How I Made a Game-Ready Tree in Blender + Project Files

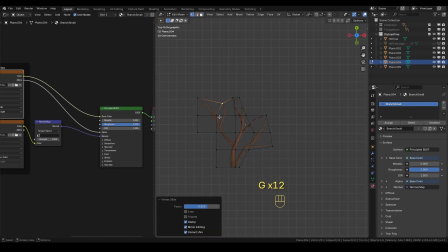498s
One detail to pay attention to is the origin point. I always place it at the base of the branch, since this makes positioning and animating the cards much easier down the line.
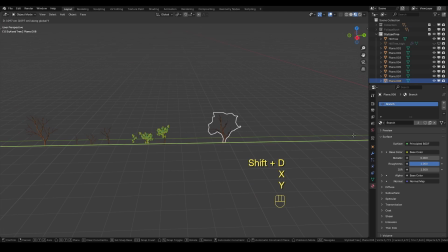507s
The next step is to slightly deform the branch cards to give the tree a more natural, organic look. For this part, I recommend pulling up some reference photos of the type of tree you're building. Many trees are recognizable by the shape and angle of their branches, and getting those details right can really sell the design.
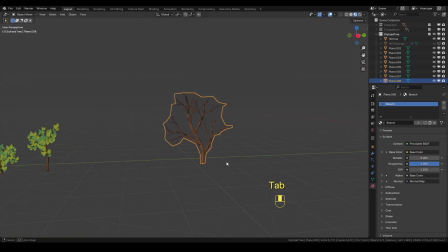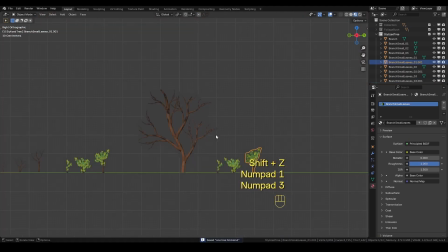541s
Once the planes are bent into shape, I start assembling the main branch card. You can create as many variations as you want. In fact, the more variations you have, the more natural the tree will look. To place the smaller branches, you can use snapping tools to align them to the faces of the main branch card using their origin points.
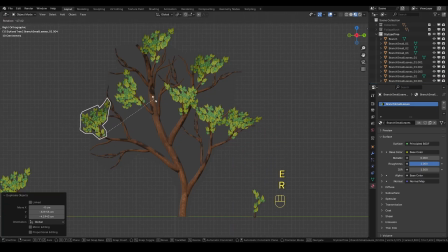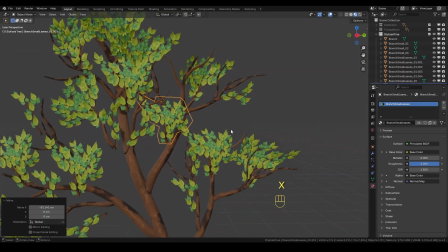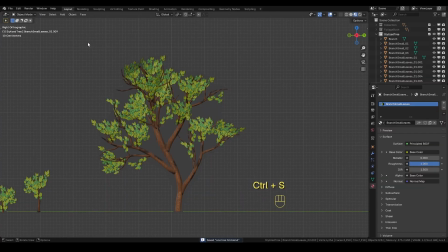581s
In my example, I'm parenting all the smaller branches to the main one.
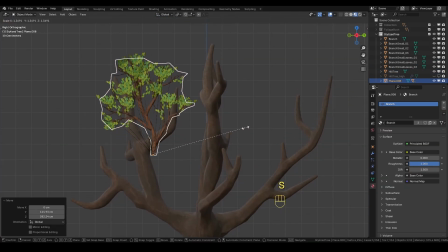584s
That's because I want to show you a little unity trick later, which requires the smaller branches to remain separate. Normally, though, it's best to merge these cards together as much as possible to reduce draw calls. Once you've built a few main branch variations,
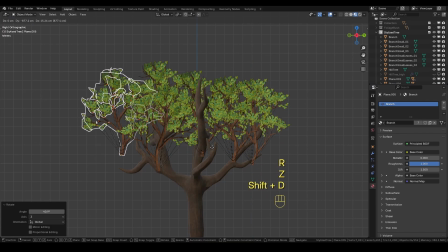598s
start attaching them to your main 3D trunk to form a dense tree crown. I'm doing this manually because I like the extra control and the handcrafted feel it gives.
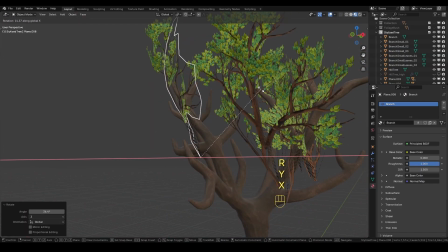607s
But if you're pressed for time, there are faster methods. You can use particle systems or set up a geometry node scatter system.
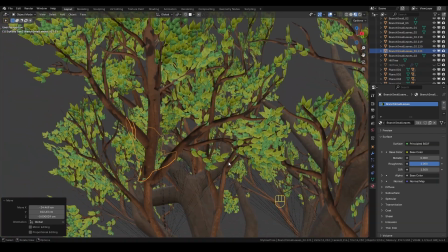614s
For this video though, I'll keep things simple and stick to the manual approach.
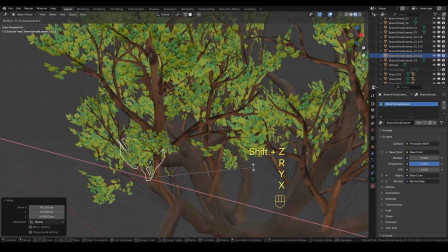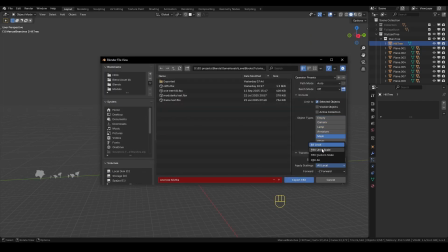625s
I've exported the meshes into three files. The first one is the main trunk, which I won't be doing anything special with.
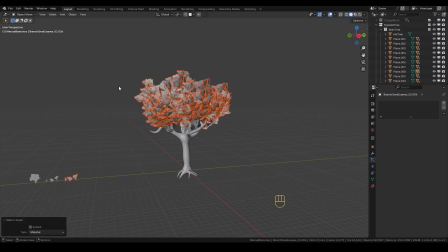631s
It'll just serve as a static model in the scene. The second file contains the main branch cards, the ones I used as parents when assembling. These are merged into a single mesh, since I only plan to add wind effects to them.
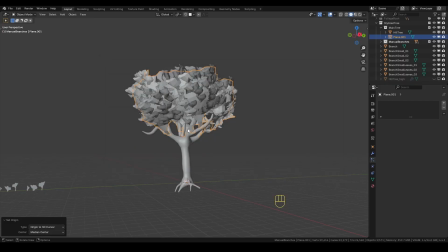644s
The third file holds the smaller branches. Now, as I mentioned before, this isn't the most optimized way of exporting. Ideally, you'd merge everything into fewer meshes to reduce draw calls. You'll also notice here that I made a mistake.
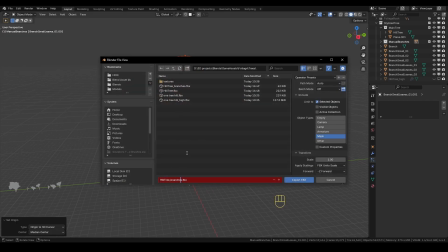658s
I accidentally set the origin of these meshes to the 3D cursor, which undid the step I showed earlier where I placed the origins at the base of the branches.
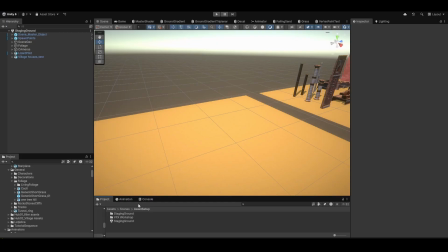667s
I'll explain later why this oversight matters. Once that's sorted, I'll import the .fbx files into Unity and create the materials.
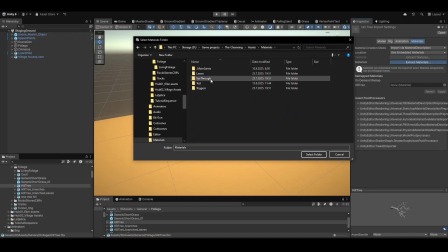676s
If you're interested in custom shaders, let me know in the comments, because for our Evergrow project, we built a custom shader to push the stylized look further, and it's a really useful skill to pick up for your own projects.
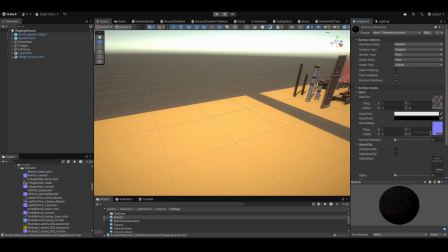689s
I'll assign our main shader to the trunk material, and for the branches, I'll use the shader with the wind effect.
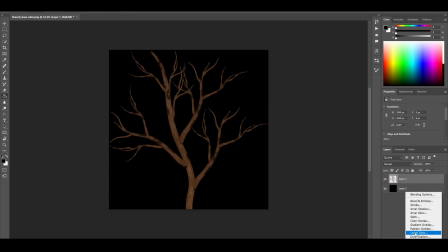696s
I'll also hop into Photoshop and create alpha masks for alpha clipping.
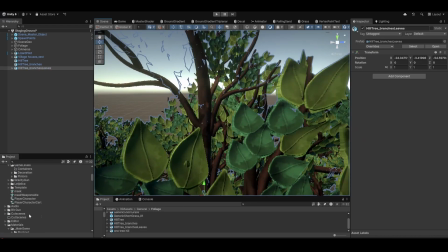700s
The alpha mask tells Unity which pixels should be visible and which should remain transparent, giving us those clean branch and leaf silhouettes.
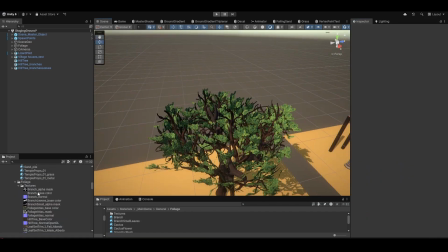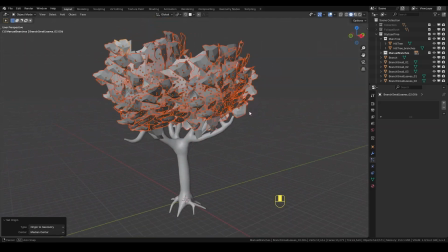714s
And now for that final little trick. I wanted to create an animation where the smaller branches gradually grow over time. That's why setting the origin point at the base of each branch was so important. I could have simply keyframed the scale using the pivot at the roots, which makes the branches look like they're sprouting naturally.
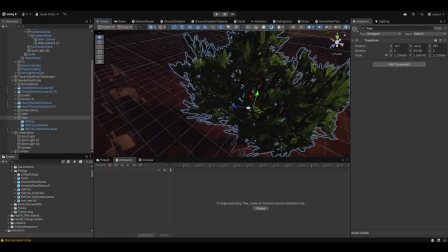732s
Unfortunately, I had already saved over my Blender file with the origins set to the world center, so I had no way to roll it back. The workaround was to just animate them from the center, which, as you'll see, doesn't quite give the same effect.
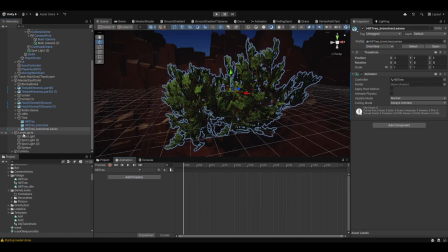745s
Still, here's how it works.